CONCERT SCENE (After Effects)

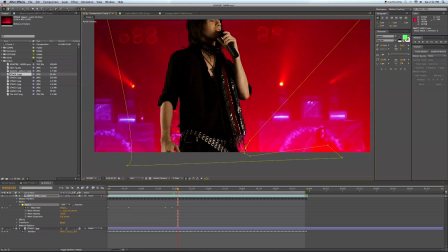(4:08)
So if it seems like I'm moving a little fast, it's because this is at about, 300% right now. So as I'm going through and doing this, basically what I'm doing is just masking out those tracking markers.
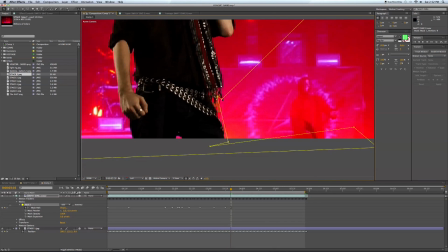(4:27)
Now, I know what you're thinking.
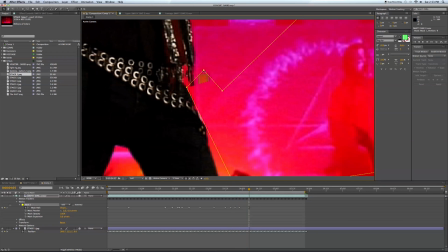(4:30)
You may be thinking, well, why, you used the neon orange, why don't you just key that out?
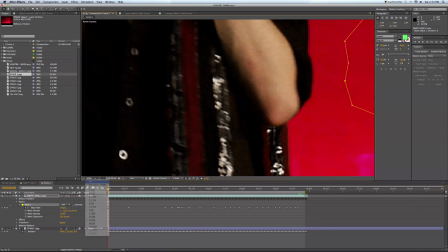(4:39)
You can try going that route, but a lot of times with an orange color, you're gonna lose a lot of flesh tones.
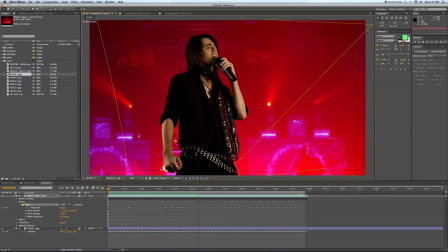(4:44)
You'll lose your pinks and, skin tone colors like that. So if you actually try to key out those markers, if you're using a neon color usually works good.
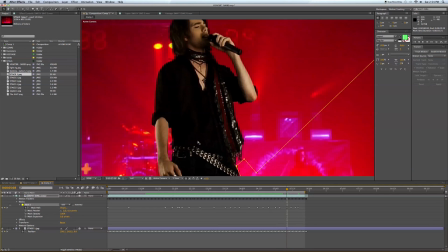(4:55)
But you can't always get rid of them. So sometimes there's no better way really than to just go through it just like this.
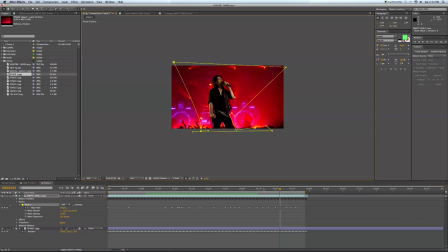(5:01)
And you know, I had a lot of shots like this in this video. If you check out the video, there'll be a link at the end. And it wasn't too bad just going through and just getting rid of these markers, especially if they don't cross your actor. But unfortunately in this shot, it was kind of in the way of his scarf there dangling.
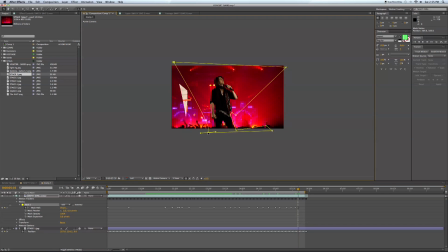(5:18)
So I did have to go through and mask it out. Just kind of walk through frame by frame, make sure I wasn't missing anything. All right, now that that's done, let's go to the end of the composition and we'll line up where we want our stage and frame.
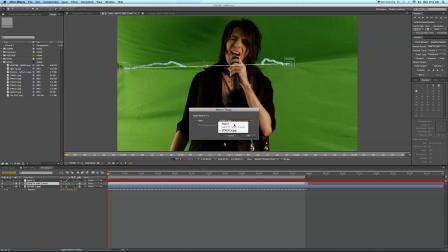(5:34)
And then I'm going to add a null object here and go back and apply my tracking data to this null.
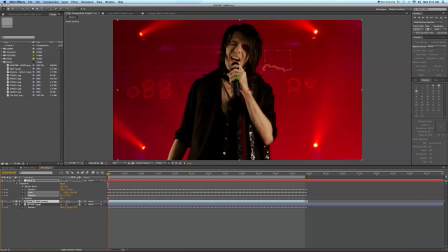(5:41)
So it'll be like a placeholder, it'll hold everything. And I know one of you guys had suggested this in a tutorial from before, so I'm going to also show you how to do it this way. Before, I didn't show you how to do this because I was just wanted to show you how easy it is to actually copy and paste data to and from different sequences and keep it consistent.
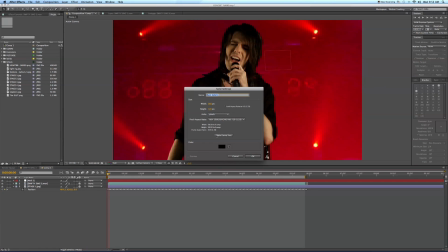(5:58)
All right, now some of you guys may have this, some of you guys may not. I'm going to add a new
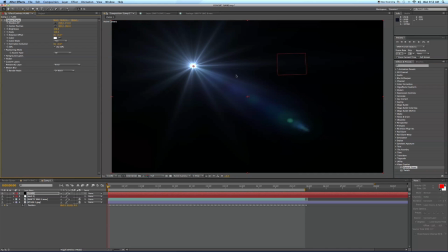(6:04)
black solid and add Video Copilot's optical flares, and we're going to make this 3D. And we're going to make it over transparent, and I'm going to place it up in the corner here,
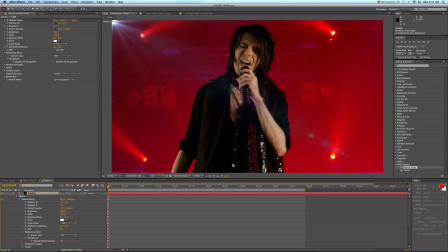(6:18)
and I'm going to rename this flare left and then duplicate it and name it flare right so I don't get these two confused. And then after I rename that, I'm going to go up and grab my right flare and move it over to the right hand side of the screen.
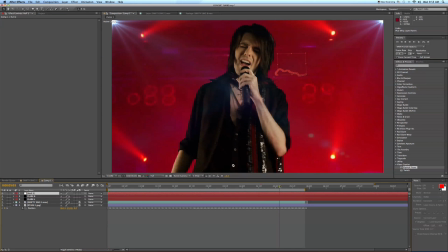(6:39)
And once we get that positioned, then I'm going to jump to the end of my composition now.
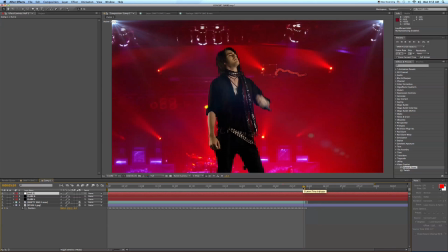(6:48)
And now I'm going to take both of my flares, my left flare and my right flare, and parent those to the tracking data that is currently on the null object.
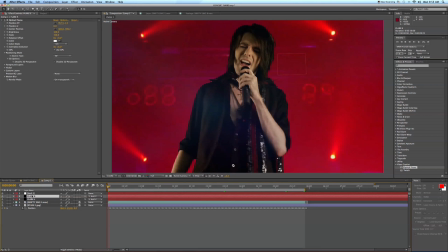(7:01)
Now watch what happens here. As you go back, the flares will now be locked in place to that tracking data. So as the image zooms in, those flares will reveal. Now I'm also going to brighten these flares a little bit so you can see them over the image a little bit stronger here at the beginning.
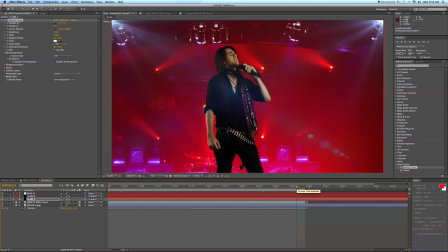(7:19)
And then as you go through here, you'll see that those will be locked right in place in the corner. So those are almost like stage lights coming down on him. And you can change the colors of these. You can do whatever you want with these. These optical flares are truly amazing and well worth the cost for what they are.
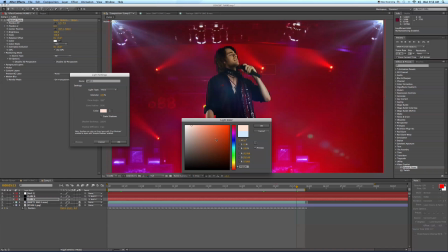(7:37)
All right, now I'm going to add a reddish pinkish light here to kind of match the whole feel of the concert and give Swifty the look as if he's actually in that concert environment with the red lights coming down on him instead of just being,
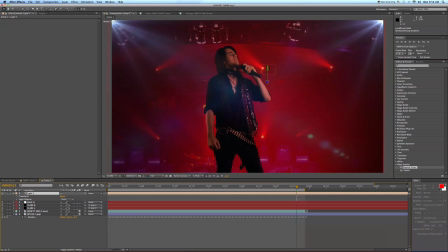(7:54)
you know, the bland green screen footage comped right over the top. This will give it a more blending look.
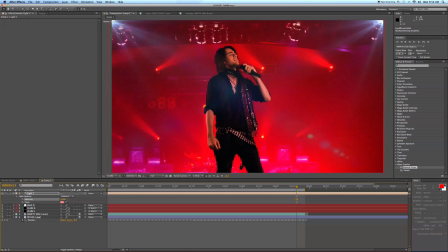(8:00)
I'm just going to add an ambient light here and bring up the intensity a little bit. Then we'll add a new adjustment layer here. And I'm going to come over to the side here and type in fractal noise. We're going to throw this fractal noise on this new adjustment layer here.